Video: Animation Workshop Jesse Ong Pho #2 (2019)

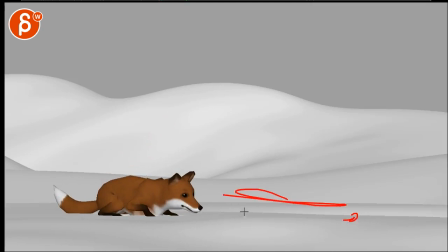426s
that's the only thing i would i would have some interplay between these two and then so that the audience can go back and forth and kind of motivates and changes
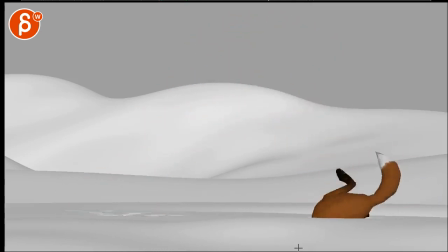431s
the behavior so it's not just we're just looking at the fox all the time that's kind of that's kind of what i have
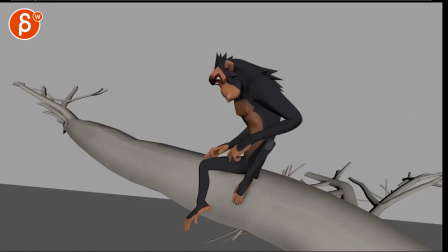437s
for this all right and then looking at the monkey so at the very beginning when you already have this like he's
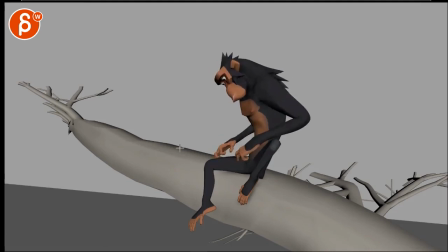445s
cleaning himself and getting ready and then he hears something so to me what i would do is i would start with this which is a nice line and as you go down even if it's subtle up until here he would still go in a bit just start to lean him down a bit more and i would
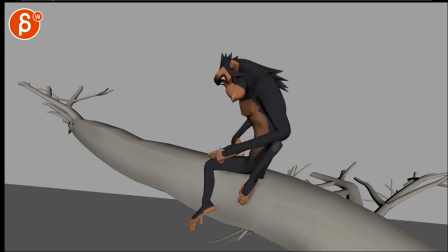461s
look at i think that's pretty okay the eye line yeah and then as you do this it's a bit more there's more involvement so then i will probably go even further down and doesn't have to lean all the way down but my point is that right now as you do this i don't feel there's enough
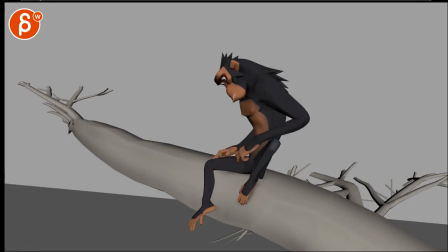477s
and it will give it you know a bit more movement it's not so static because there's a lot of arm movement and then the whole thing just feels kind of stiff also if by the time here imagine the mouth could be here it's pretend you go this far down this this
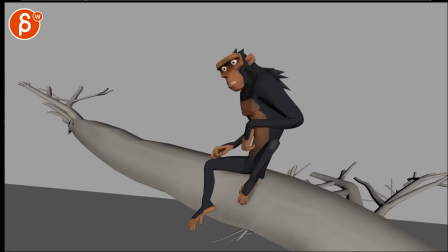493s
that much of a change then when this happens it's not just the head turn because again you can look here at all those lines there's not much of a change but if he's lower and he goes up and gets back into this there's a bit more contrast and a bit more alertness and a change in the body there.
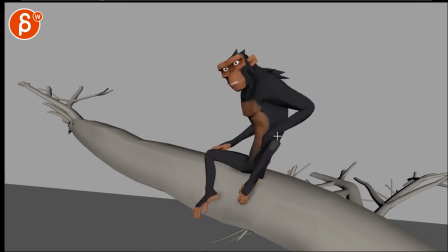514s
Again, speaking of body, there's a pretty big arm move here, and I would incorporate the shoulder a bit more, and then by now definitely have more movement in the chest, in Y, the Y rotation. It seems like that arm move is a bit isolated there.
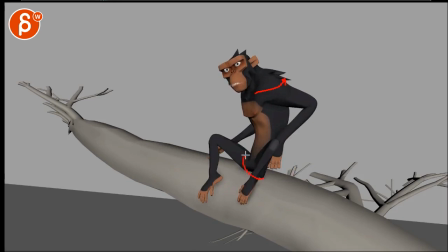530s
And I would probably, on that leg move, start with a rotation up first on the hip, and then go up. Now it feels like you're really scaling and stretching and translating that pelvis.
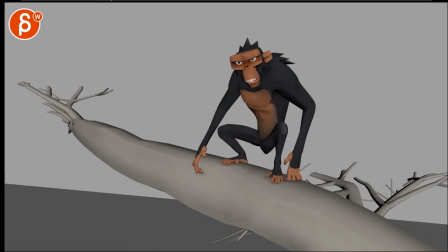545s
So to me, I would wait till the very last moment in here where both legs go up and then you kind of squash into this.
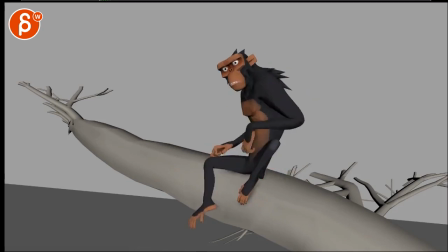553s
But right now, this feels more like you're translating the chest. It feels just a bit strange.
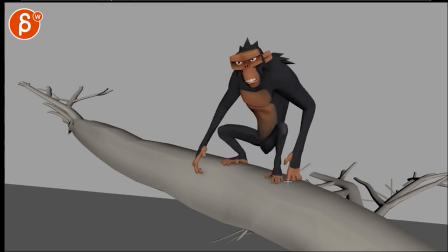561s
So let's go back here. Now there's just some tiny detail things where this feels like an IK hand.
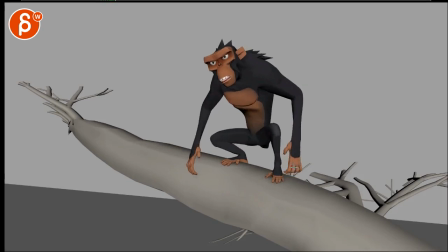567s
Because you've got the orientation of that forearm here and this is the wrist. And then this goes straight, but the wrist is pretty much in the same orientation. There's no rotation in this angle. There's no change there. There's no...
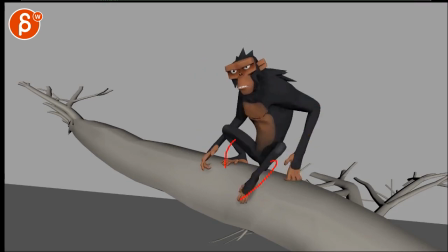581s
I would probably do also a finger change. I know there's a relaxation in the pressure there, which is cool.
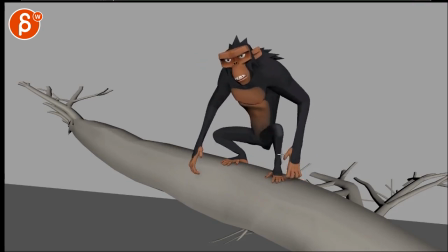587s
But because there's nothing else, it just feels like this is mostly the same pose in the rotation throughout until around here.
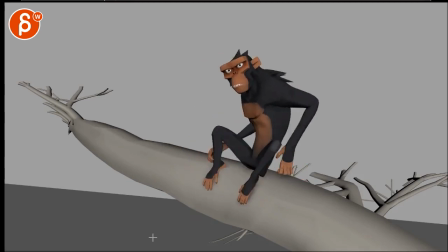595s
So there's a bit more detail work.
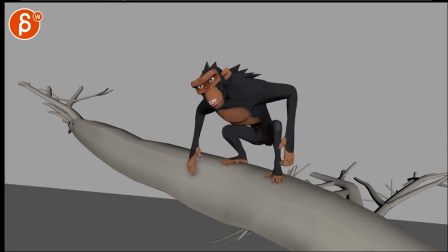600s
The other hand seems better.
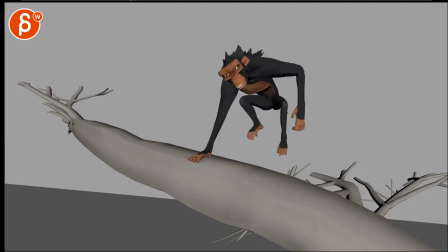604s
and then when you have those jumps you have a couple of those in here i think what i would do is i will probably get into like during that section just speed it up a bit i would zip into this hole just a bit faster at the very beginning it's a bit more
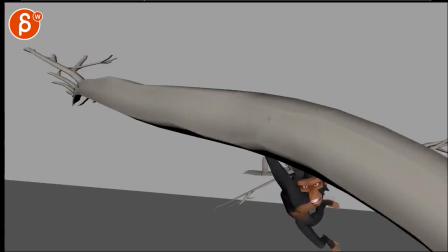619s
zippy and then you can hold this and then you can zip down a bit more right now there's just an ever so slight feeling
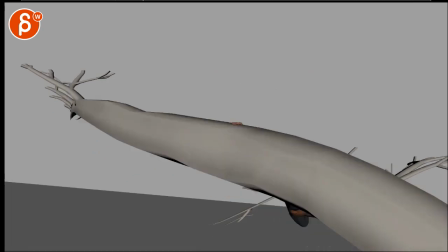626s
of floatiness just because especially that drop it's just and i'm talking two three frames it's Just a bit zippier,
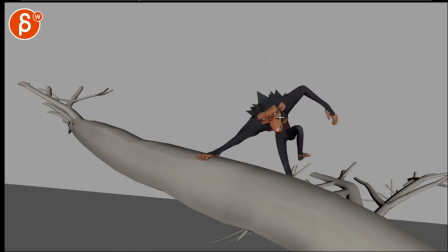634s
hold, and a bit zippier down.
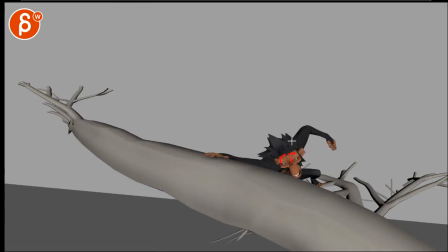638s
And because you are zippier, then you could potentially bring up the eyebrows a bit, bring the ears back a bit, just kind of for a visual stretch. It's not zippy enough to do a smear, but just a bit more, so it doesn't feel like, well, once you're here, it just kind of,
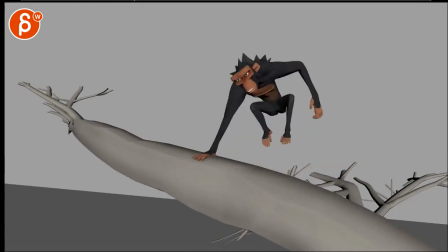654s
I don't know, it just feels a bit too stiff. And just overall, the timing is just ever so slightly floaty.
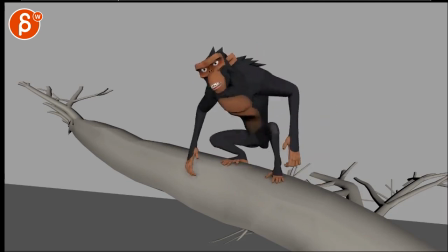662s
Right there. I think you can push that. Since you are pushing it already, I think it's great. I would just push it a bit more. What's cool, though, is that you got compression here on the toes.
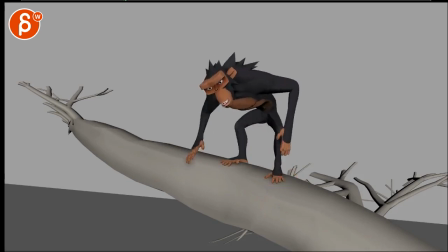673s
So as you put pressure on here, it would squash this, and you got the toes that go out. You could potentially even push that a tiny bit more. Definitely on this guy just a bit, but it's cool. I like that you have that in there.
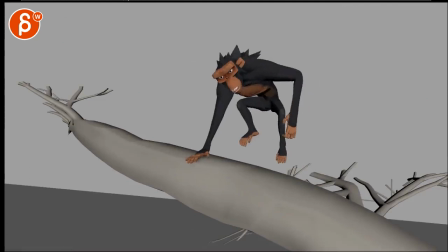687s
Then at the same time,
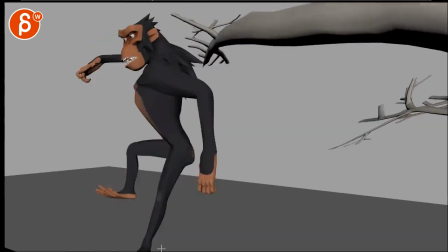690s
this suddenly feels fast where i feel like you want two or three frames of hang time and then drop let's watch this let's see yeah
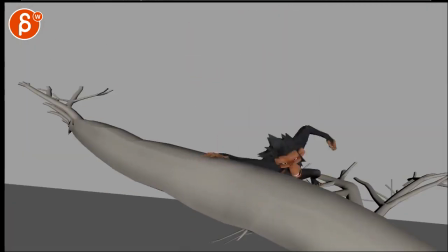700s
just a bit i know this is so picky but like i like the shot a lot so it's super picky notes which obviously
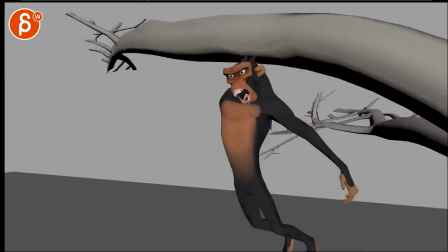706s
do as you wish with them but there's just something where once you get to here what that drop
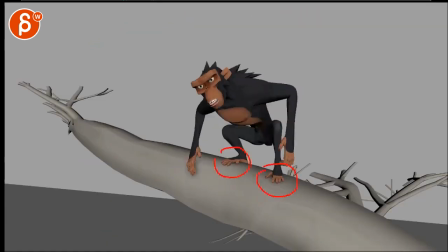713s
suddenly feels like he's really being pulled down but not in a zippy way like it would be here it's just something
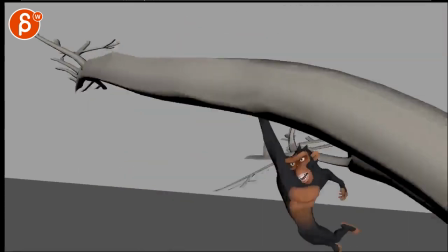720s
that just feels suddenly light
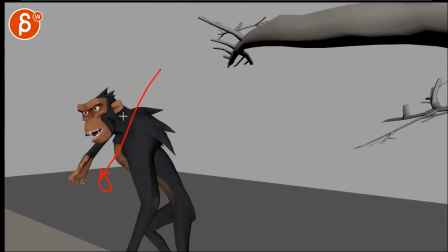724s
and probably also because you get into this where the couple things where now you have to do a ginormously huge chest and head
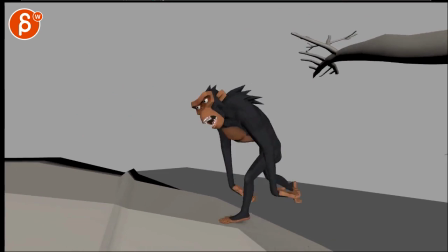732s
drag boom and on the compression a crazy overlap but that being said I will put a little bit in there
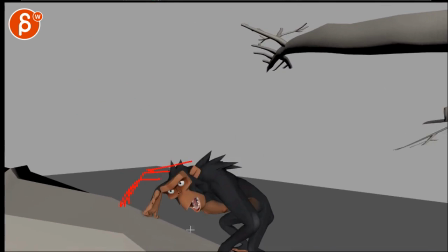740s
and then adjust probably the hand the arm pose out to here now you might run into some twinning here so it might not be the best example drawing wise But what I'm reacting to is how you got that shape and color going into this.
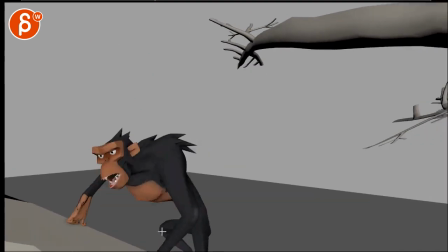757s
It's just kind of like that hand grows out of that head. Even this feels better.
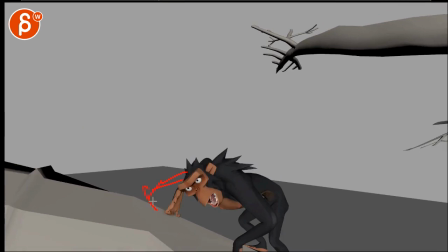761s
If there's anything where you can show, you know, even if it's down here, maybe that wrist is bent even more and then you got just that might already be different enough.
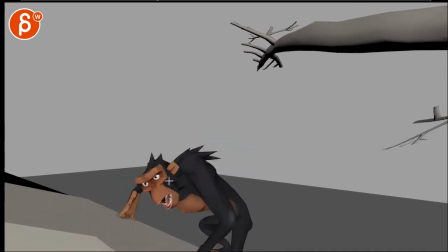771s
But it's that and it's the bent head here that also starts to feel like that head and that chest feels a bit locked.
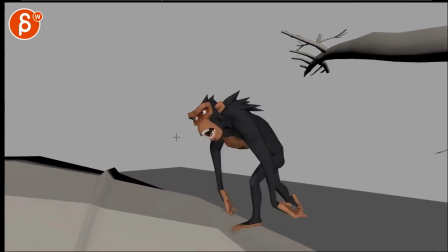779s
so that by here I would lead with the head more bring the head up to get into this that's cool
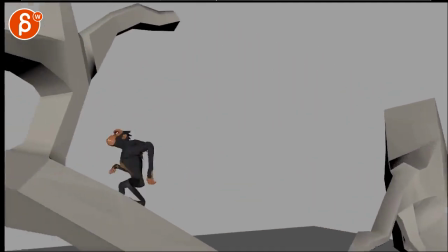787s
that's cool see right through here feels a bit light right there
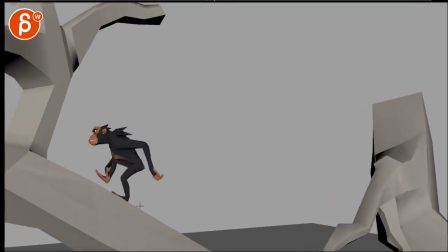797s
yeah that just feels suddenly slow I think I'm reacting to how long it takes for the legs through here to get into
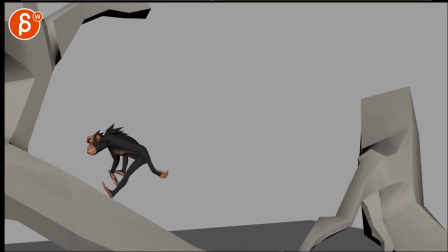804s
this and it's also you're hitting this pose and this orientation and it stays put because it's so slow especially on that impact
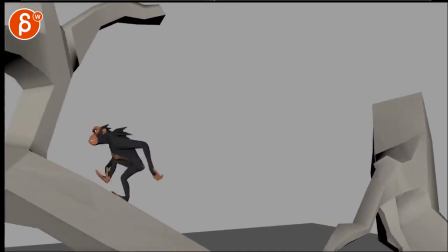814s
i know that to me just kind of stands out so i would speed that up and
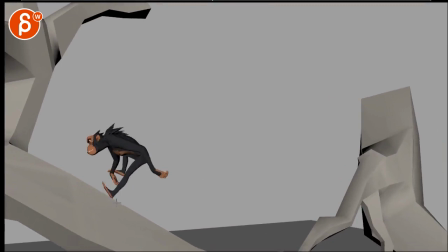819s
and have you can i think you can have that over one frame that he's so fast
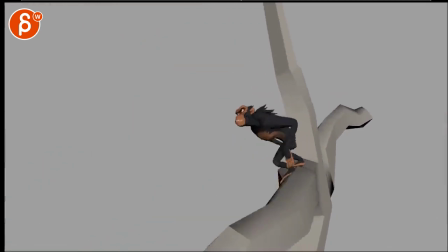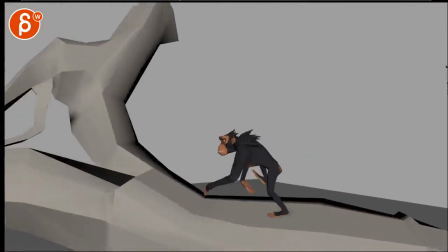830s
that's cool see here i
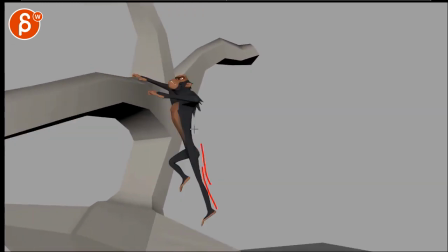837s
think here i think it's pretty cool hey i mean he goes pretty fluently up and stops
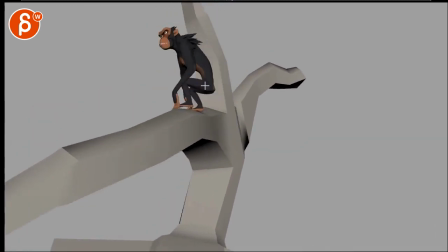842s
and i wonder if i would i would try not again this is a huge note but i would try
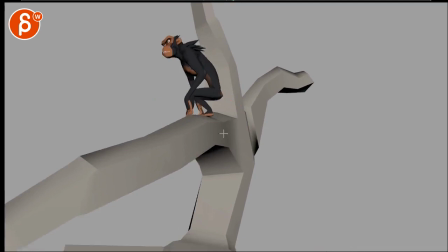849s
to bring up that root a bit higher maybe to here so that you can drop a bit more it's a bit more up and down and i know they can have fluid
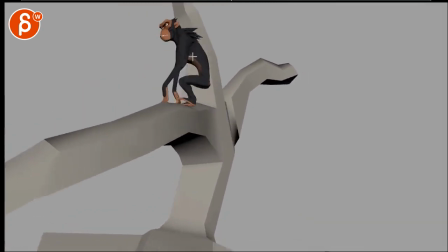857s
moves and just stay puts but i think i'm reacting to how this goes up and then this drops this upper section
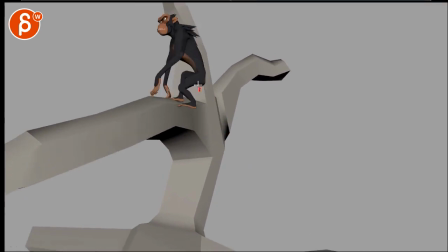866s
but then once you get up here with his but it's just kind of that's the distance that's the distance it just seems like suddenly locked
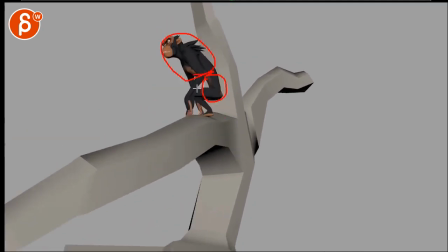874s
through there giving this a bit of a stiff feel while this moves a lot where i feel like this gets a bit too isolated isolated so i think
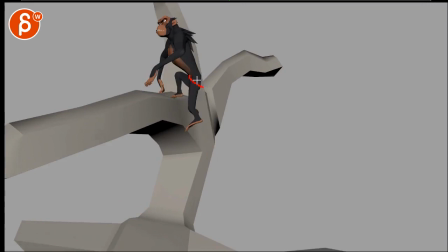882s
if you do a bit of a bigger turn in y in terms of your hips and then as you bring that head up uh the head that left leg up you take that hip up
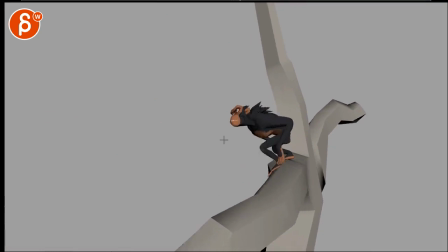894s
And a bit of up and down in the root. Just giving this a bit more breakup.
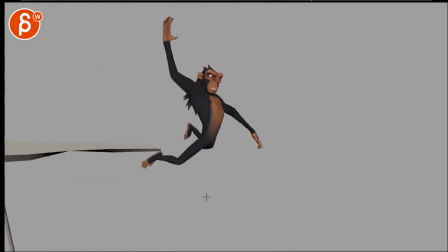900s
That's cool. That's cool. That's cool hold.
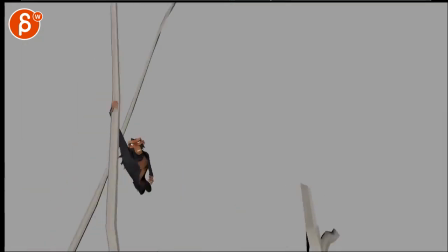907s
There's something right through there.